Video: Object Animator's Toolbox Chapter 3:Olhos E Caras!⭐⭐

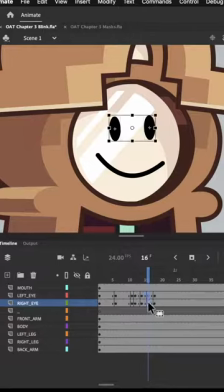4:02 We'll find the keyframe where they open up and drag it backwards so that it's touching the eye closed keyframe that's right before it. Now we've made 3 different spaces for 3 different tweens. For the first one, let's create a classic tween and make it cubic ease in.
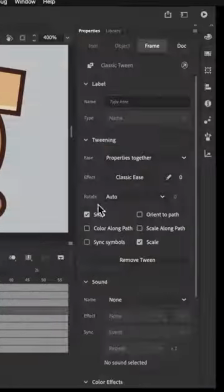4:18 Then another classic tween, and this one is also cubic ease in. And finally, a third classic tween that's cubic ease out. Let's extend this one a little bit.
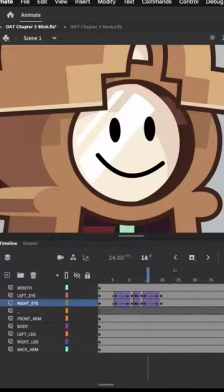4:32 And with that, we've completed the fanciest level of a blink. You can always tweak the timing or change the scale or position of the in-between eyes however you want, but with those 3 levels, you now have 3 different ways to set up a blink,
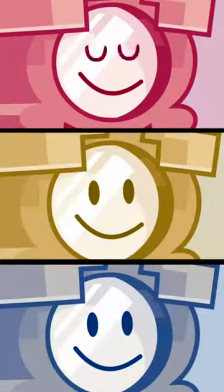4:44 all depending on how much time you want to spend or your animation style. Drawing an object show face is pretty straightforward, so I won't be covering that. But moving from one expression to another isn't. There's so many ways the character's face can move when it's changing expression, even given the same start and end point. This first technique is just one way to do it. It's more of a template you can follow that'll help your character's face look more alive as it's moving from one expression to another.
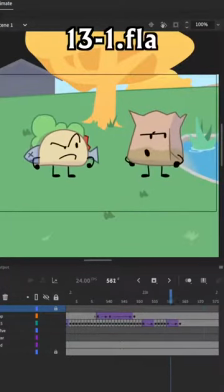5:09 This file I've opened is the first scene in BFB 13, and it's by Niall Burns, also known as Zany Leaves.
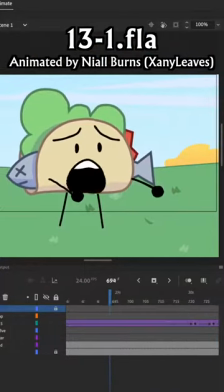5:15 I love the scene because Niall's pretty much demonstrating his mastery of object show face animations.
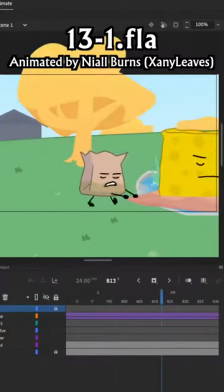5:20 There's so many great parts of it to study that I highly recommend you download it for yourself and take a look.
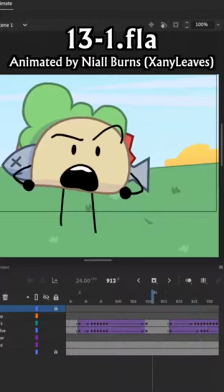5:25 One thing you'll see pretty often though is how often characters blink,
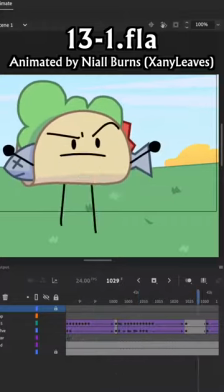5:28 and part of the reason is when you need to move from one facial expression to another, it helps for that transition to be compounded with another motion.
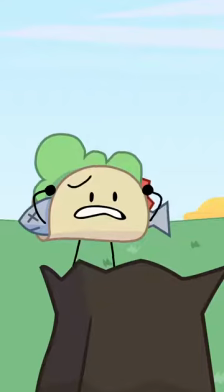5:35 What? Please hang out with me! If you couldn't tell, I'm busy. Come on, you're basically the only person I want to talk to anymore.
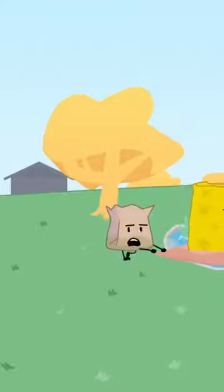5:44 And it's been so long! Yeah, but aren't you like friends with Lollipop or something now?
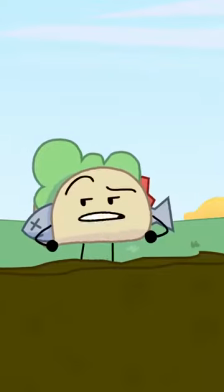5:50 I share a mutual friend with her, thank you, and I don't even like that friend at the moment.
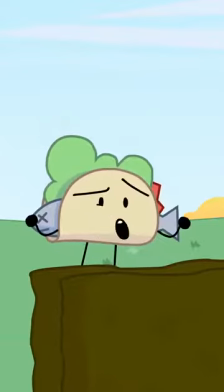5:55 But could you not talk about my team right now? Well, sorry, but I feel like I have to.
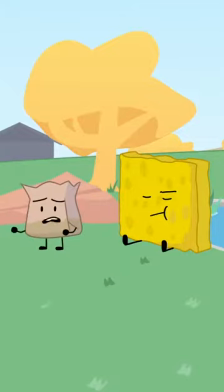6:01 You need to start caring what they think of you. You're a team. That's not helping. I can't hear you. Someday you'll thank me. Sorry about that, Spongy. How about we play some table tennis? I'd rather play ping pong.
Just like the staggering technique from chapter 1,
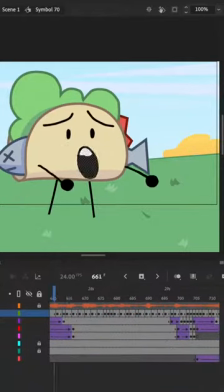6:17 we're adding an additional emotion to both fill things out and also hide any pops or jerks that the differences between the before and after faces might give us. Eye blinking is just one of those natural motions you're likely to see anyway, and any character can blink at any time, so it's only natural that it's such a widely used technique. In the next section, we'll learn a little bit more about how a good blink is made. So we've made a blink with just plain eyes, but if we want to transition between expressions, we're going to need to transition eyebrows too, and they're going to be different from one expression to the next. The weird thing is, when you blink in real life, your eyebrows usually aren't moving too, but for our animation, to make it look more interesting, the forehead is going to move as one object,
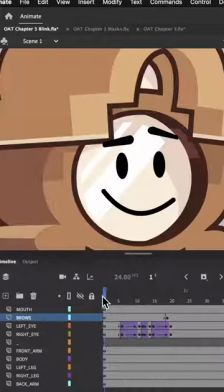6:55 sort of like the skin is stretching, just depending on how you do it. So I've gone ahead and added some eyebrows to our character, and you can draw some of your own if you want to follow along.
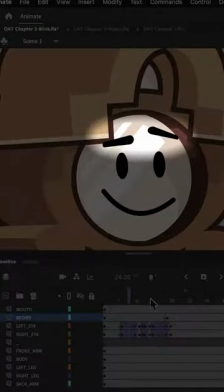7:04 So the first expression is going to have eyebrows that look like this, while the second is going to have eyebrows that look like this.
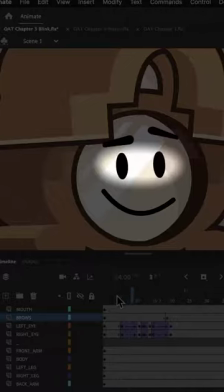7:10 The first thing though is that I noticed our eyes are bouncing back as part of the recoil at the end.
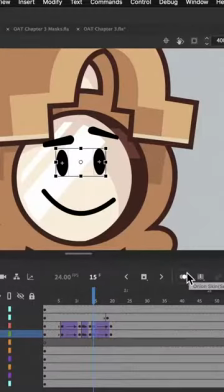7:15 Let's hop into that second to last keyframe and use onion skin.
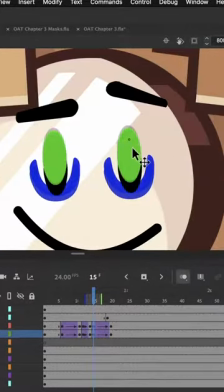7:19 So with onion skin enabled, we'll drag these eyes down so that they're now rising into place.
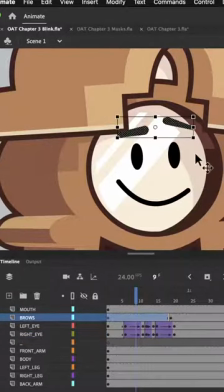7:25 Anyway, back to our eyebrows. I'm going to select these eyebrows here and convert those two eyebrows into one symbol using F8. And the same with the second pair of eyebrows. We could definitely animate them separately, but just to save us some time, it usually works to just consider them as one drawing.
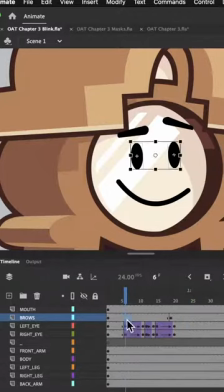7:42 Now we'll make our first keyframe at the same point in time as the first keyframe of the eyes, and the same with the second keyframe. We want our eyebrows to follow the motion of the eyes, so we're going to bring them down. And why not squash them and sort of stretch them horizontally?
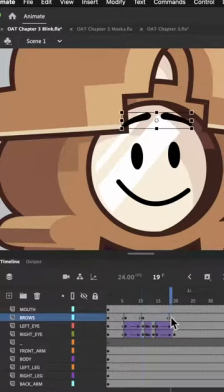7:56 It's like they're being compressed. Then we'll bring our keyframe for the new drawing right up against our second keyframe. This marks the point where one symbol switches to another, and we're using the downward motion to hide that switch.